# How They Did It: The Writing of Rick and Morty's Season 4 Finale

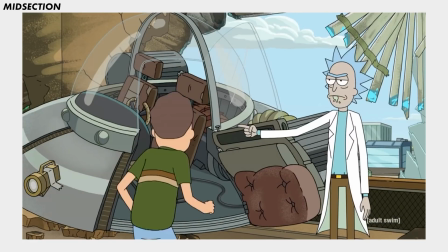Again, this leaves more time for telling the story instead of setting it up.
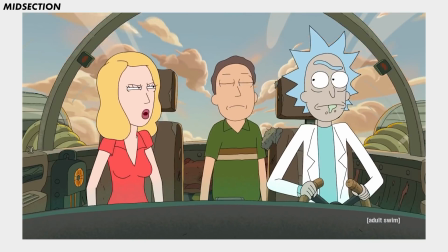The next scene reaffirms both the audience's and the character's ambiguity about which Beth is the clone.
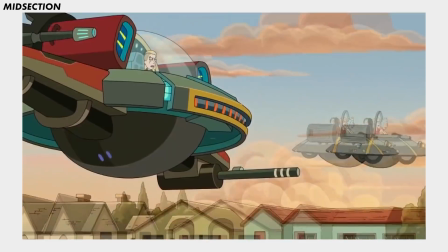And who is that? A clone?
It also introduces possible motivations for Rick's actions.
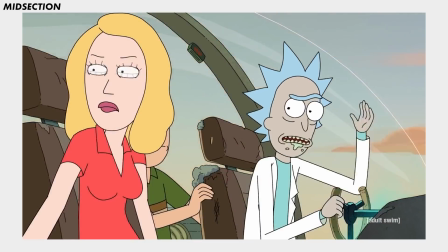You know what would be even cooler? Is a space daughter? So I made one, and I put a bomb in her neck in case she ever came back.
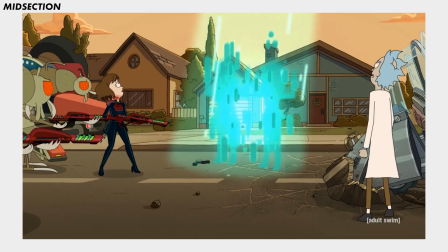Further into the episode, once both Beths have been beamed up to the ship, Rick confronts Tammy,
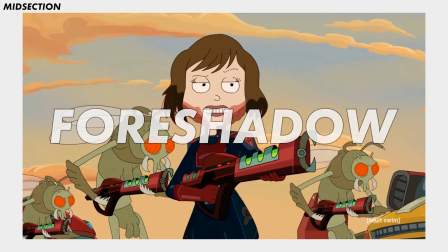where more subtle dialogue is given to foreshadow the end of the episode.
They know if you're left alone, you're a non-threat.
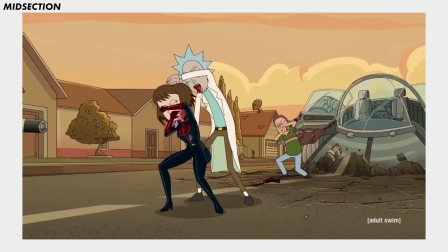Shortly after, Summer and Morty save Rick and Jerry, going on to deliver one of my favorite fourth wall breaking lines of all time.
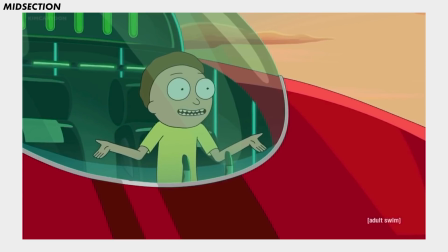Holy Morty! And Summer, we work together. That's our arc. We went from siblings to invisible to working together. It's not Citizen Kane, but why compete with whatever's going on here, you know?
The reason why Morty says this is because usually more time is dedicated to establishing trait A,
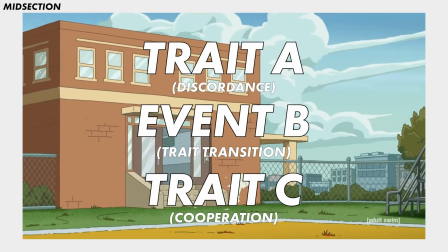having a transitionary B period, and then making a full transformation to trait C. In this episode, the whole arc happened incredibly quickly.
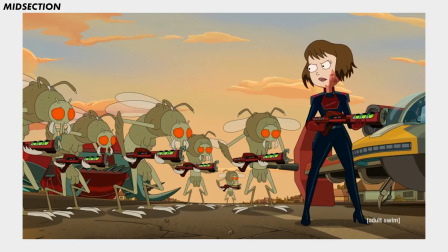But hey, there's a whole bunch more important stuff going on, so that really didn't take priority.
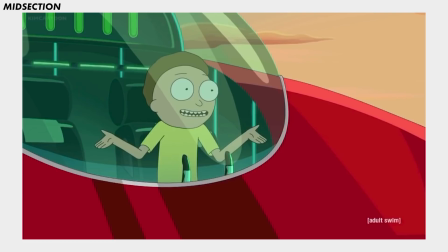All that matters is that Morty and Summer are fully cooperative, meaning they have succeeded in their transformative character arc.
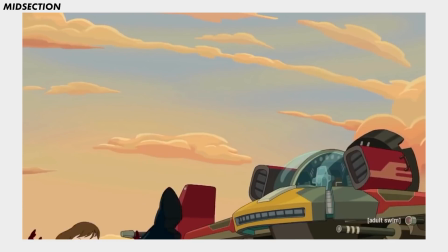Next, Summer saves Rick from being axe-kicked by Tammy, then Rick eliminates the central antagonist.
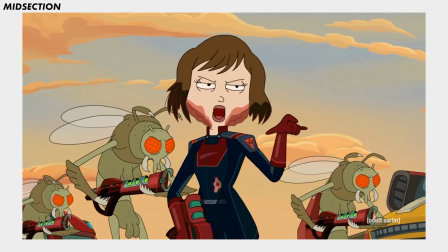When he does so, he gives dialogue referencing Bird Person, foreshadowing his eventual appearance later on.
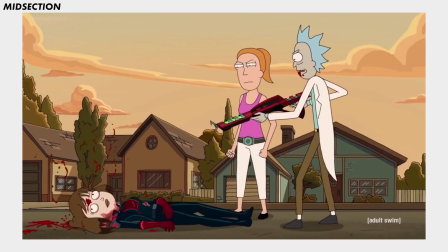You made me go to a wedding. And you killed my best friend.
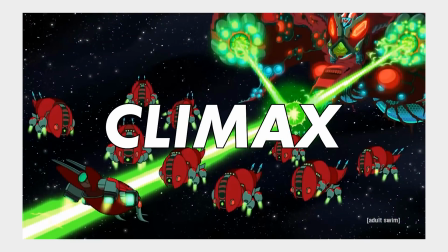I should have said that one first.
That actually brings us to the climax, where the conflict comes to a head and the characters face their greatest challenges.
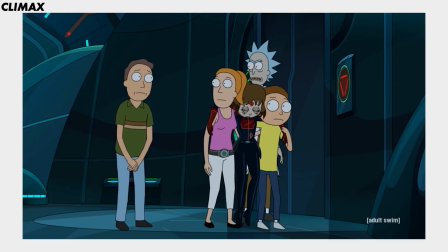When all the characters are on the alien ship, the audience is shown both Beths not getting along at all.
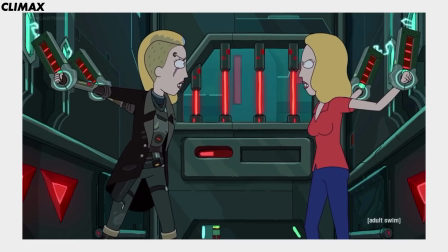You fetch your shitty father's lemonade. You cosplay as your shitty father in his 30s.
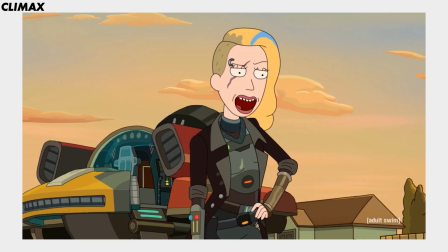Beth is literally seeing both sides of herself at the same time, making the allegory about self-loathing very literal.
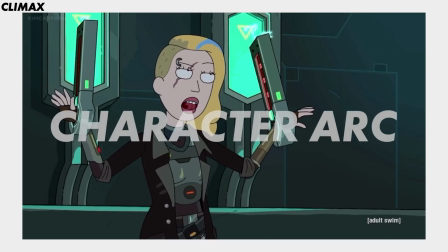This really kicks off Beth's character arc, self-acceptance.
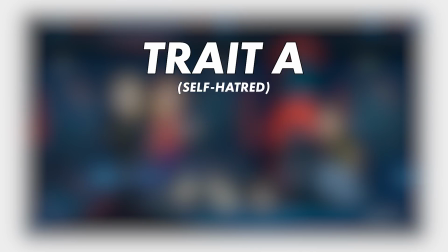So, if her currently expressed A trait is self-hatred, and her prospective C trait is self-acceptance,
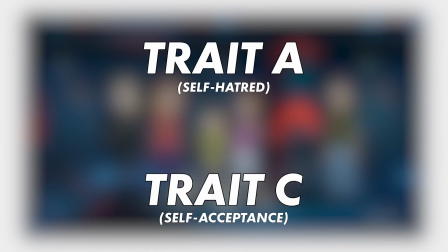there needs to be a B event that causes a transition between the two. Conveniently enough, that comes rather quickly.
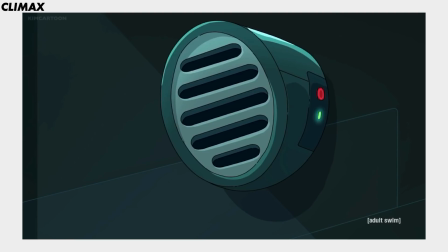Beth, if one of you is still alive, you're my real daughter. If you're both alive, don't hurt the other one. That piece of shit.
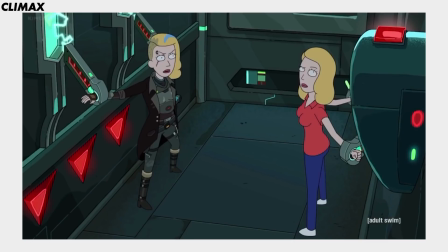She's just a clone. She's not worth it. I'm coming, baby.
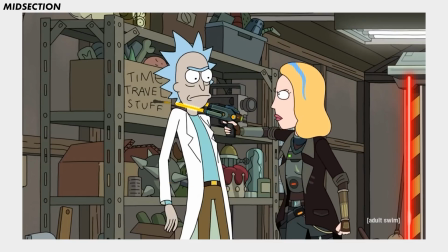Both Beths use their animosity towards Rick, fueled by the ambiguity of which one is a clone,
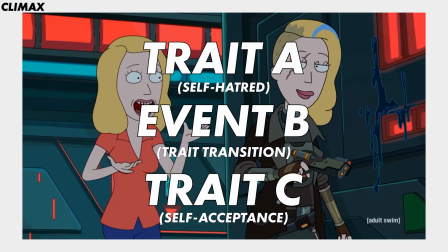to ally with each other, putting aside their differences for a common goal.
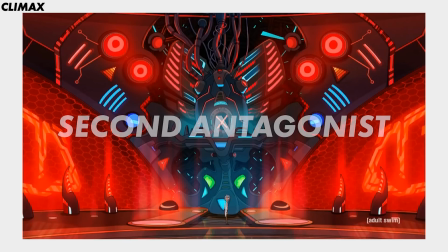Returning to Rick, the scene introduces a new central antagonist to fill the void that Tammy left.
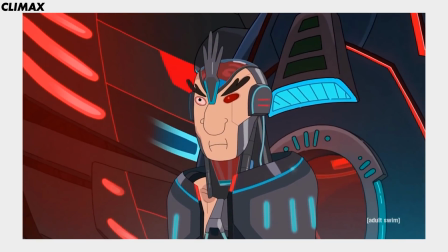This time, it is Bird Person. Once again, a serialized character that already has narrative weight with the audience.
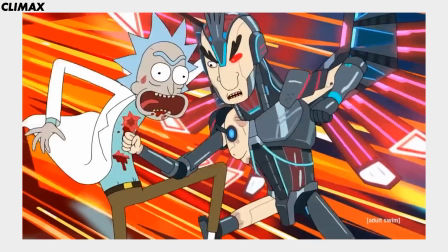This allows the characters to go right into open conflict without any setup because the parameters have been preset.
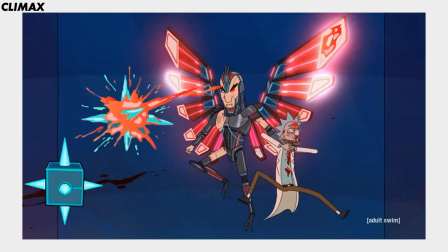During the fight, Phoenix Person, gives dialogue that foreshadows yet another piece of the ending.
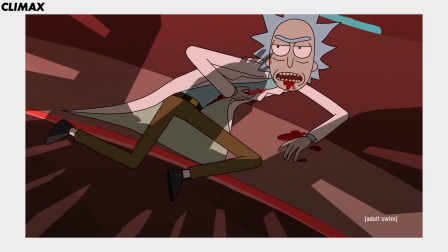I always wondered who would win if we ever fought. Then you were always a bad friend.
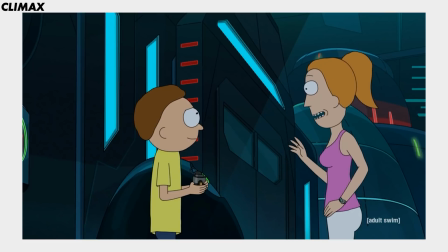Moving back to Summer and Morty, since their character arc was completed so early, their new conflict becomes the maintenance of their new trait.
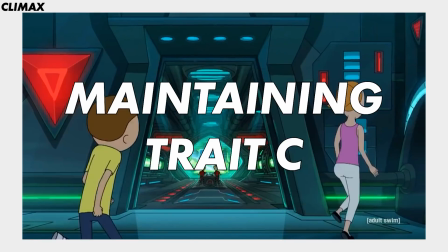The narrative puts them in a position where their newly established cooperation is challenged.
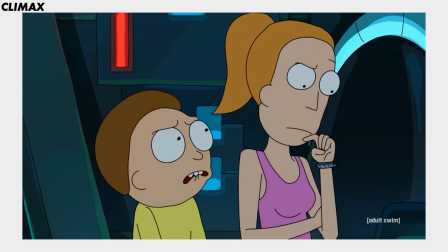Working together is our belt. You gave it away! You said we didn't need it. I wish you were never born.
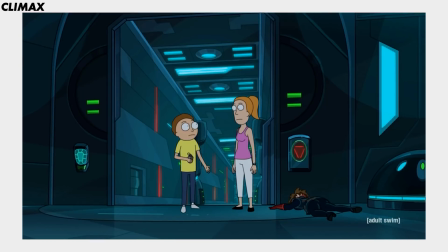You were an accident!
The tension becomes whether this new trait will be maintained or if the characters will abandon it.
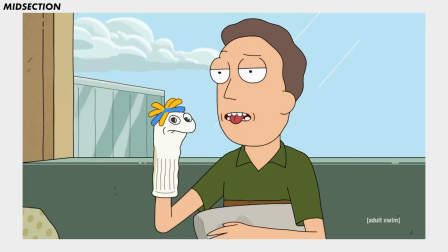If this seems familiar, it's very similar to Jerry's arc of maintaining his outlook on puppeteering through adversity.
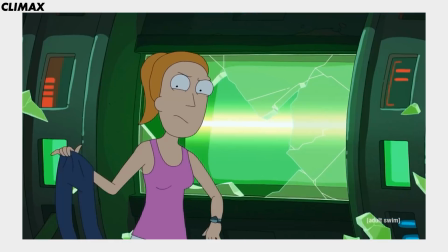In this scene, we also see the payoff of foreshadowing set up in the intro.
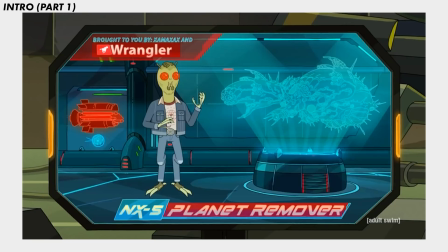The NX-5's industry-leading tachyon beams eliminate planets twice as fast as the NX-4S with half the battery and zero built-in fatal design flaws. That's right, no more secret hold that blows the whole thing up when you shoot it. Your enemies will say it's unfair, we say it's about time.
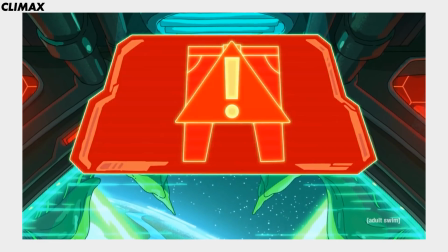NX-5 corporate sponsor detected. Cannot penetrate Wranglers. Built too tough.
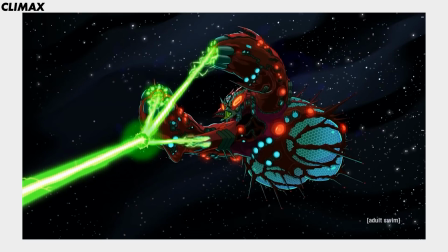Built too...
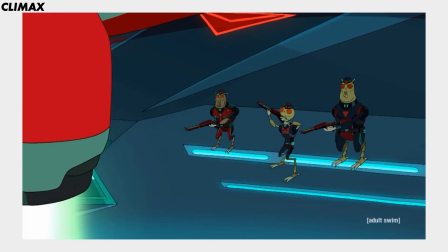Instead of having to systematically destroy the entire opposing army, Morty and Summer cooperate,
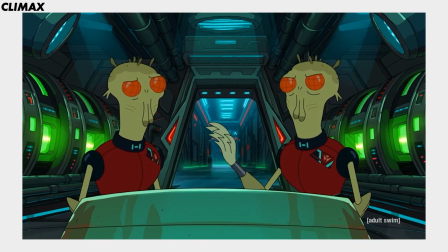maintaining Trait C and instantly stopping the spaceship because of its fatal design flaw.
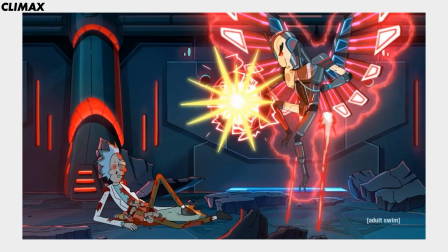Returning to Rick, he is saved from certain death against Pee-Pee by both Beths, who are then put into mortal danger themselves.
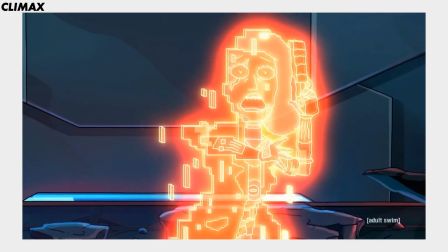At this point, there are no immediate characters left to oppose the antagonist, and that leads into the perfect moment for Jerry to appear.
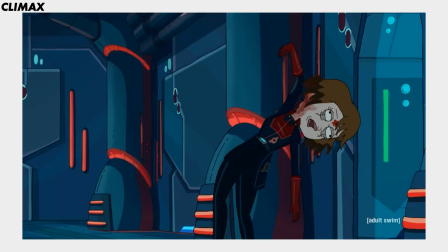Bird Person, stop! It's me, that Tammy girl!
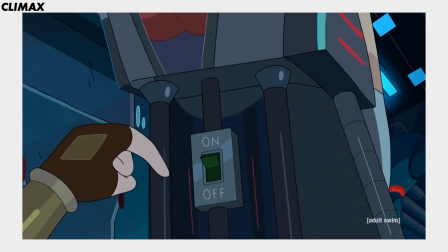This distraction then allows Beth to deactivate Pee-Pee with a conveniently placed off switch,
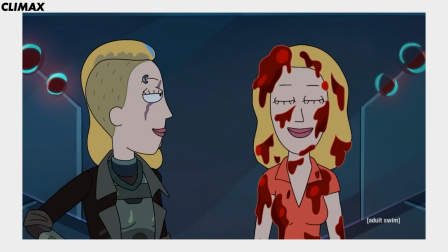which on a comedic level is pretty hilarious because it completely undermines all the difficulty that Rick went through fighting Pee-Pee.
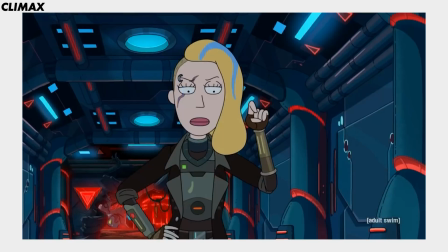Of course, this entire sequence is the completion of Jerry's arc.
Saved the day with puppeting.
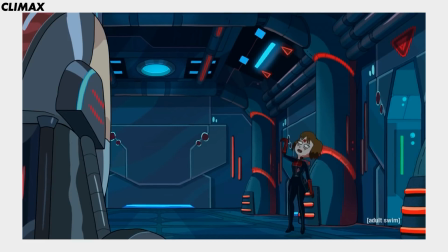Only one with a decent arc.
Through the highest level of adversity that the Climax could bring, Jerry maintained his belief in puppeteering,
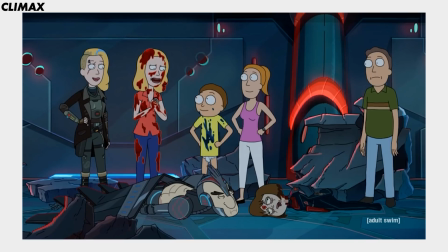improved its usefulness by assisting in overcoming the antagonist. This scene also signals the end of the Climax and the start of the resolution,
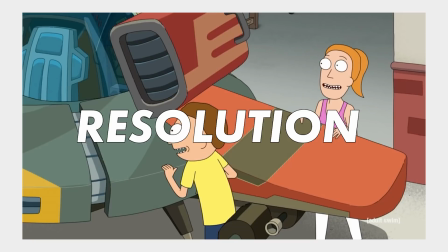where the conflict has been overcome and the characters come to terms with what their narrative journeys have meant for them.
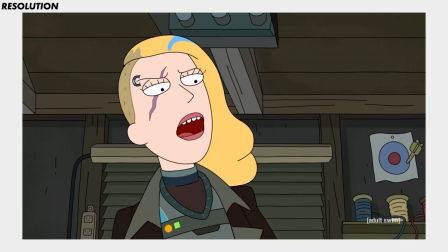Beth, in particular, has one of the more powerful showings in the resolution.
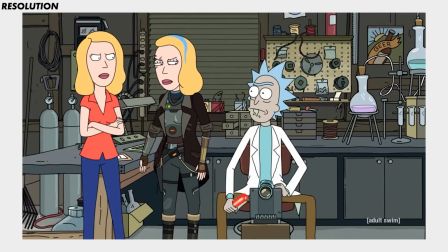She completes her journey of self-acceptance and extricates herself from being dependent on Rick.
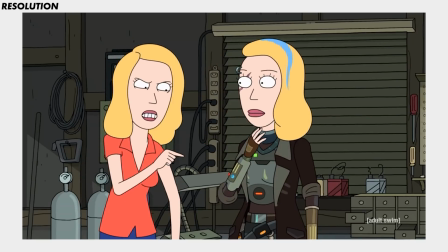I'm sure you'd love for us to need that from you, but I don't care what's in that vial.
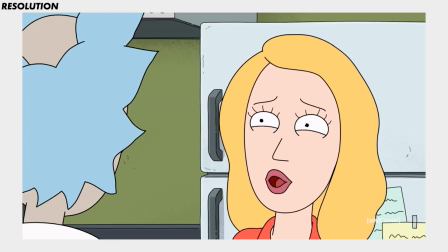Yeah, me neither.
Because of how secure she has become with her own existence, she no longer needs to be tied to Rick for validation or answers.
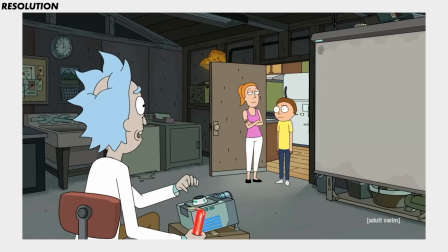Likewise, Summer and Morty continue to show their newly developed cooperation. But it is Summer who delivers the most poignant dialogue.
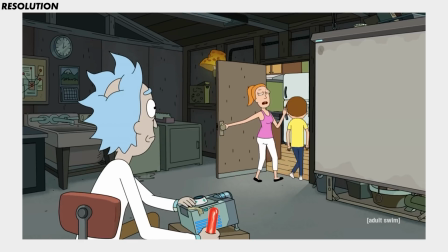Don't drag us into your bullshit just because you're losing control.
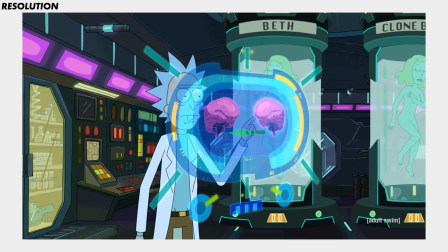This dialogue, coupled with the actions of the characters, bring to the surface the theme of Rick's journey across the narrative of the episode.
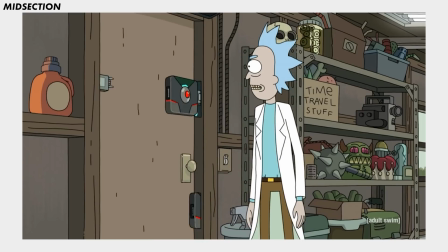The entire episode has been a long sequence of setting up Rick's isolation and lack of power.
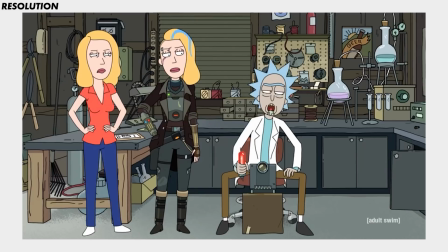Rick fails to control the Beths no matter what he tried.
Oof, looks like you two have to fight about why you can't control your kids.
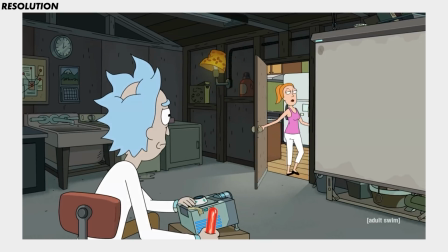Due to Rick's actions across the episode, he is divided from the family.
You're a bad father.
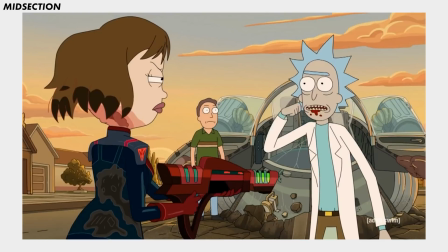Don't let him divide us!
This division comes from the family becoming ever increasingly independent from Rick.
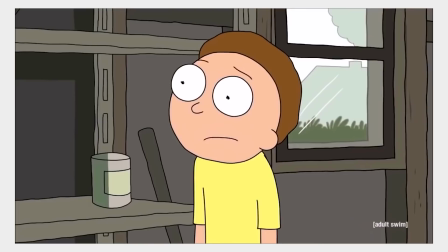At points prior to this episode, Rick stood as the undeniable despot of the family and took pride in it.
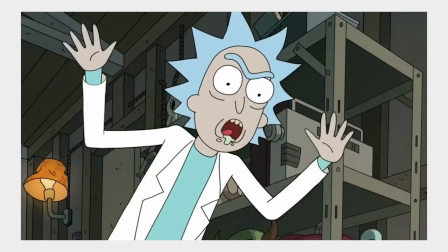I've replaced them both as the de facto patriarch of your family and your universe.
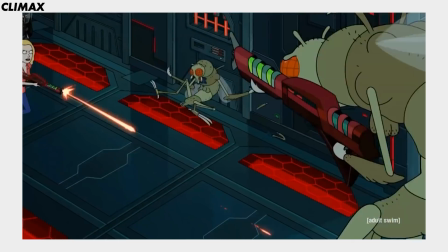I just took over the family, Morty.
But across the season 4 finale, the family accomplished their goals independent of Rick,
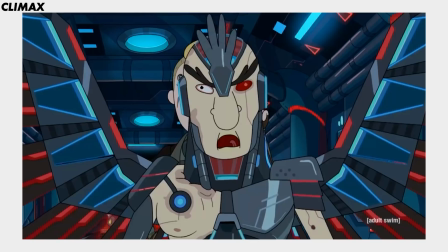and in multiple cases saved Rick after he failed to overcome his own obstacles.
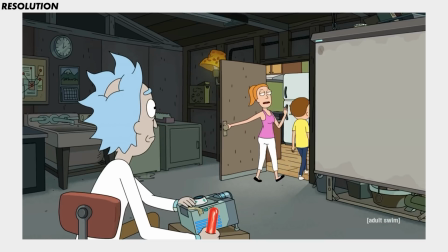This all contributes to the buildup of Rick being left alone and feeling powerless, unable to even discover the answer to a problem he created.
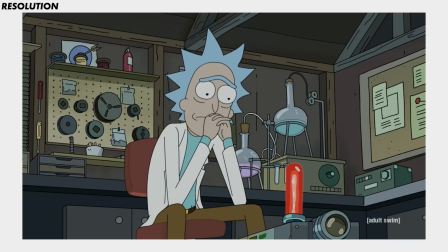Again, this leads back to previously stated dialogue.
They know if you're left alone, you're a non-threat.
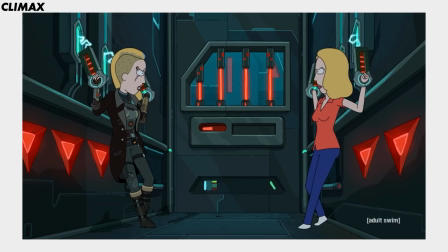Across the episode, the question of which Beth is the real Beth is dangled in front of the audience's face.
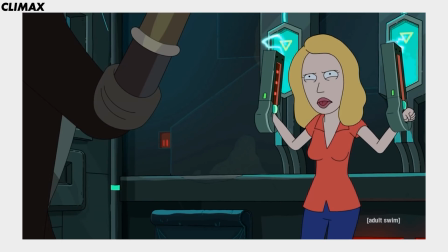But that is really only a vehicle to the true question of which choice did Rick make.
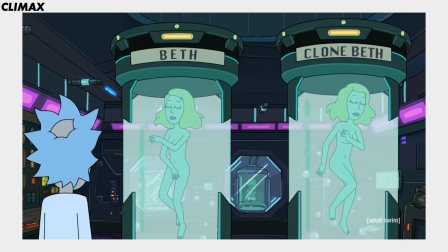Ultimately, the answer is left ambiguous, proving just how much of a coward Rick really is.
And then he can't bear to even know which one is which. Big money, big money.
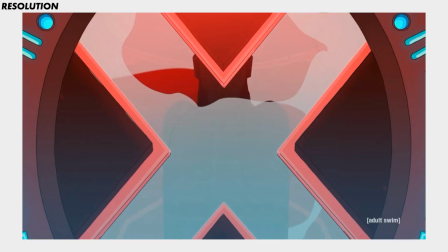Which is, I think, the most cowardly part of it all.
Still, Rick is revealed to have one last bastion of connectivity though, Bird Person.
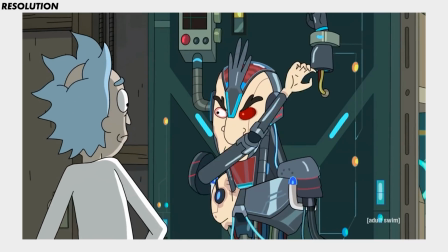However, even that is taken away, and in the moment, he is left in literal isolation, both physically and emotionally.
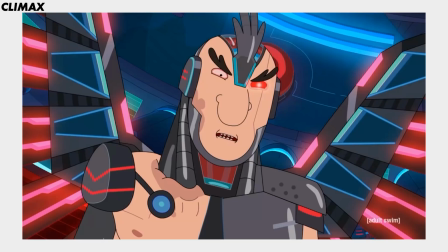At least I'm a pretty good friend. Then you were always a bad friend.
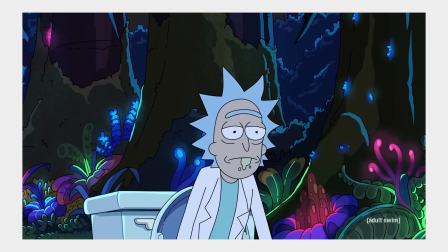This whole sequence is highly similar to other moments in the show where Rick is left alone and saddened because of actions that he took.
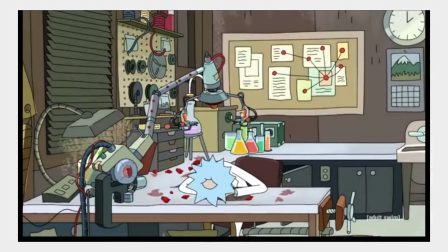Although not strictly serialized, this seems to be a prevailing theme of Rick's character, and one that truly hits home in the season 4 finale.
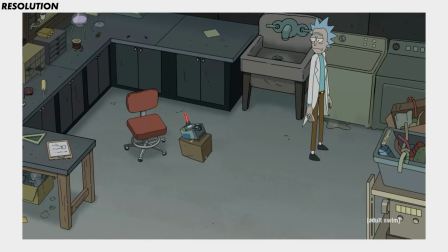And that's how they did it.